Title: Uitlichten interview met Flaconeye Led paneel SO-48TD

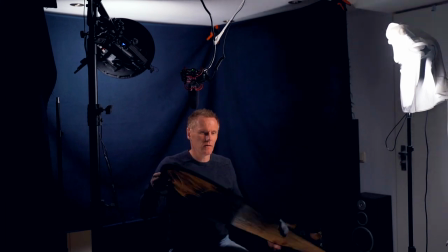En dan heb je dus zo'n mooie ronde schijf die aan twee kanten bekleed is.
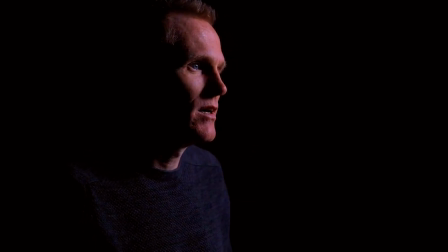De ene is goud, de andere is zilver. Maar nu zie je dus heel goed wat die reflector doet.
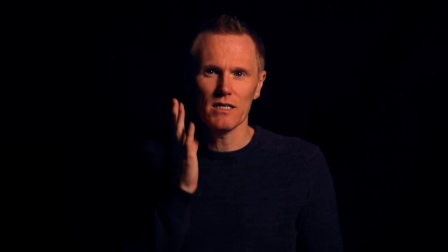Als ik hem weghaal, dan zie je dus dat aan deze kant mijn gezicht wat minder belicht is. Kijk, zet ik hem weer terug zoals hij hoort te staan. dan geeft dat net wat meer vulling aan deze kant van mijn gezicht en haalt de scherpe randjes er wat van af.
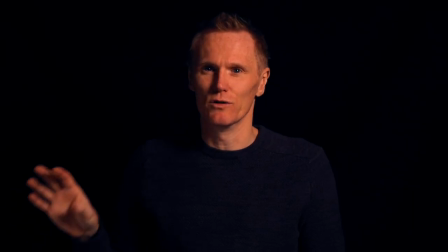Dus dit is aan die kant de keylight en aan deze kant dus de filllight, wat in dit geval een reflector is. Nou, zal ik hier de backlight aandoen. En dan zie je dus dat ik heel mooi afgetekend in één keer verschijn. Mijn schouder is in één keer zichtbaar. Want als ik deze nog een keer uit doe.
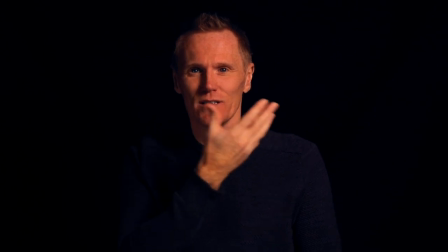Ja, aan deze kant is er dus helemaal geen licht. Want dat valt in de schaduw van mijn hoofd hier op.
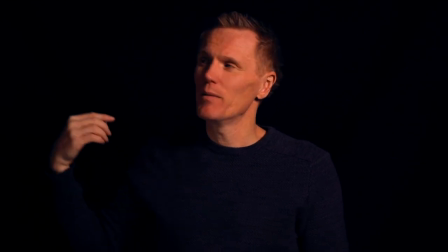Dus hier is het eigenlijk geen licht. Maar je wil wel dat dat dus wat contrast geeft.
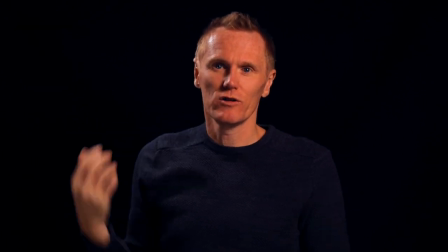En op het moment dat ik dus het lampje wat hier boven staat. Dat is ook een eenvoudig LED paneeltje.
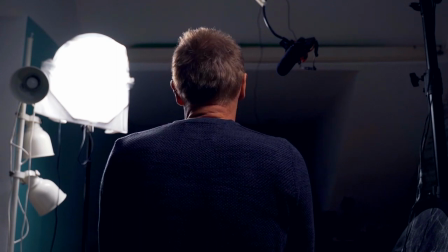Dat geeft dan net wat meer licht. En als we als laatste dus ook de achtergrond nog terug doen.
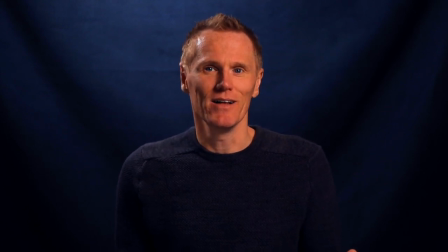Dan zien we dus dat ik weer helemaal in beeld ben. Helemaal goed uitgelicht. Ik vind het fijn. Ik vind het mooi. Zoals ik al zei, het is niet altijd te verwezenlijken. Er gaat ook veel tijd in zitten in het opbouwen van een goede set. Een goede uitlichting.
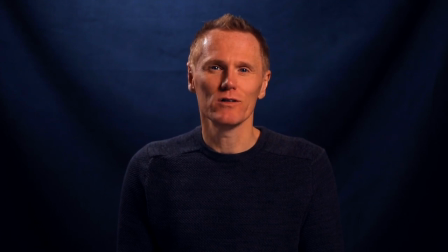Maar ik geloof wel dat het de moeite waard is.
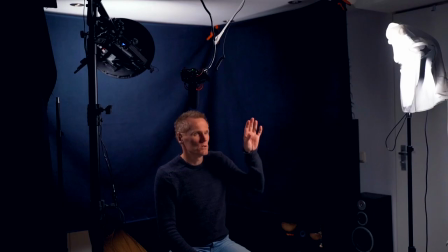Als je echt een verhaal wilt vertellen. waarmee je de aandacht van de kijker vast wil houden,
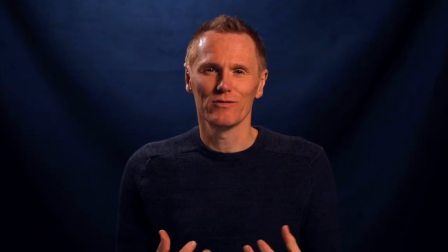echt diep wilt gaan tot de kern van het verhaal en dat over wilt brengen in een interview, dan vind ik zo'n setting waarin iemand op deze manier is uitgelicht ja, krachtig. Dat geeft wat meer intensiteit aan het verhaal.
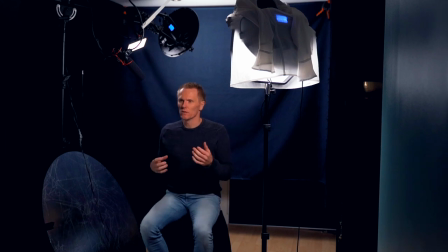Als je dus voor jezelf video's opneemt, dan zul je natuurlijk niet zo'n hele set opbouwen.
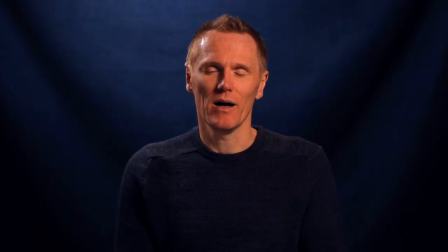Maar ik kan je wel aanbevelen om gebruik te maken van het fill light.
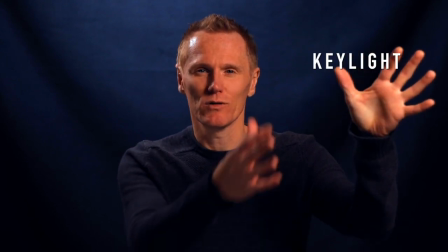Dat heb je waarschijnlijk al staan. Een licht wat gewoon op je schijnt.
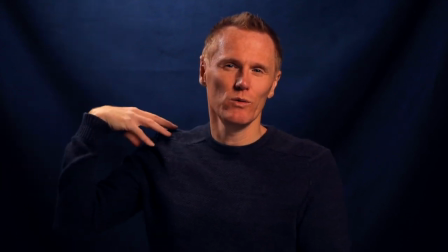Maar de backlight, dus die hier van boven zo naar beneden op je schijnt, is een hele mooie aanvulling.
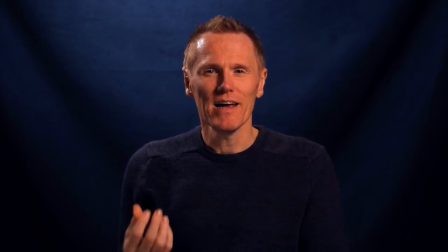En dat geeft net wat meer exclusiviteit aan je beeld. Dus die zou ik zeker aanraden om die toe te voegen aan je video's. Dat is een hele kleine moeite en zo gebeurt. En dat hoeft ook niet een LED-paneel te zijn, maar dat kan ook een schemerlamp zijn die je daarachter boven zet, die net wat licht geeft,
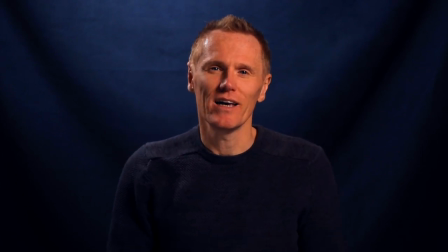die van achteren op jou schijnt, zodat je dus die aftekening krijgt van de achtergrond waar jij staat. Dat geeft wat meer exclusiviteit aan jouw video en daarmee krijg je dus meer impact, maak je meer verbinding. Het komt professioneler over.
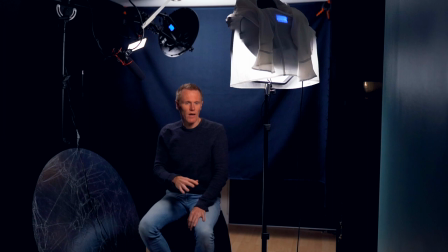Alle lichten die ik heb gebruikt, hier zal ik linken onder in deze video. Heb je vragen over deze video, dan kun je ze natuurlijk stellen in een reactie. Vond je deze video leuk, informatief, laat het me weten met een likeje. En wil je je abonneren op mijn kanaal, dan kun je klikken op de button. En vergeet dan ook niet om even op dat belletje te klikken. Want dan krijg je, zodra ik een nieuwe video upload, ook een melding. En dan kun je deze als eerste kijken. Ik ben Floris Vee en ik vond het hartstikke leuk dat je naar deze video hebt gekeken. En ik hoop je te zien bij de volgende video.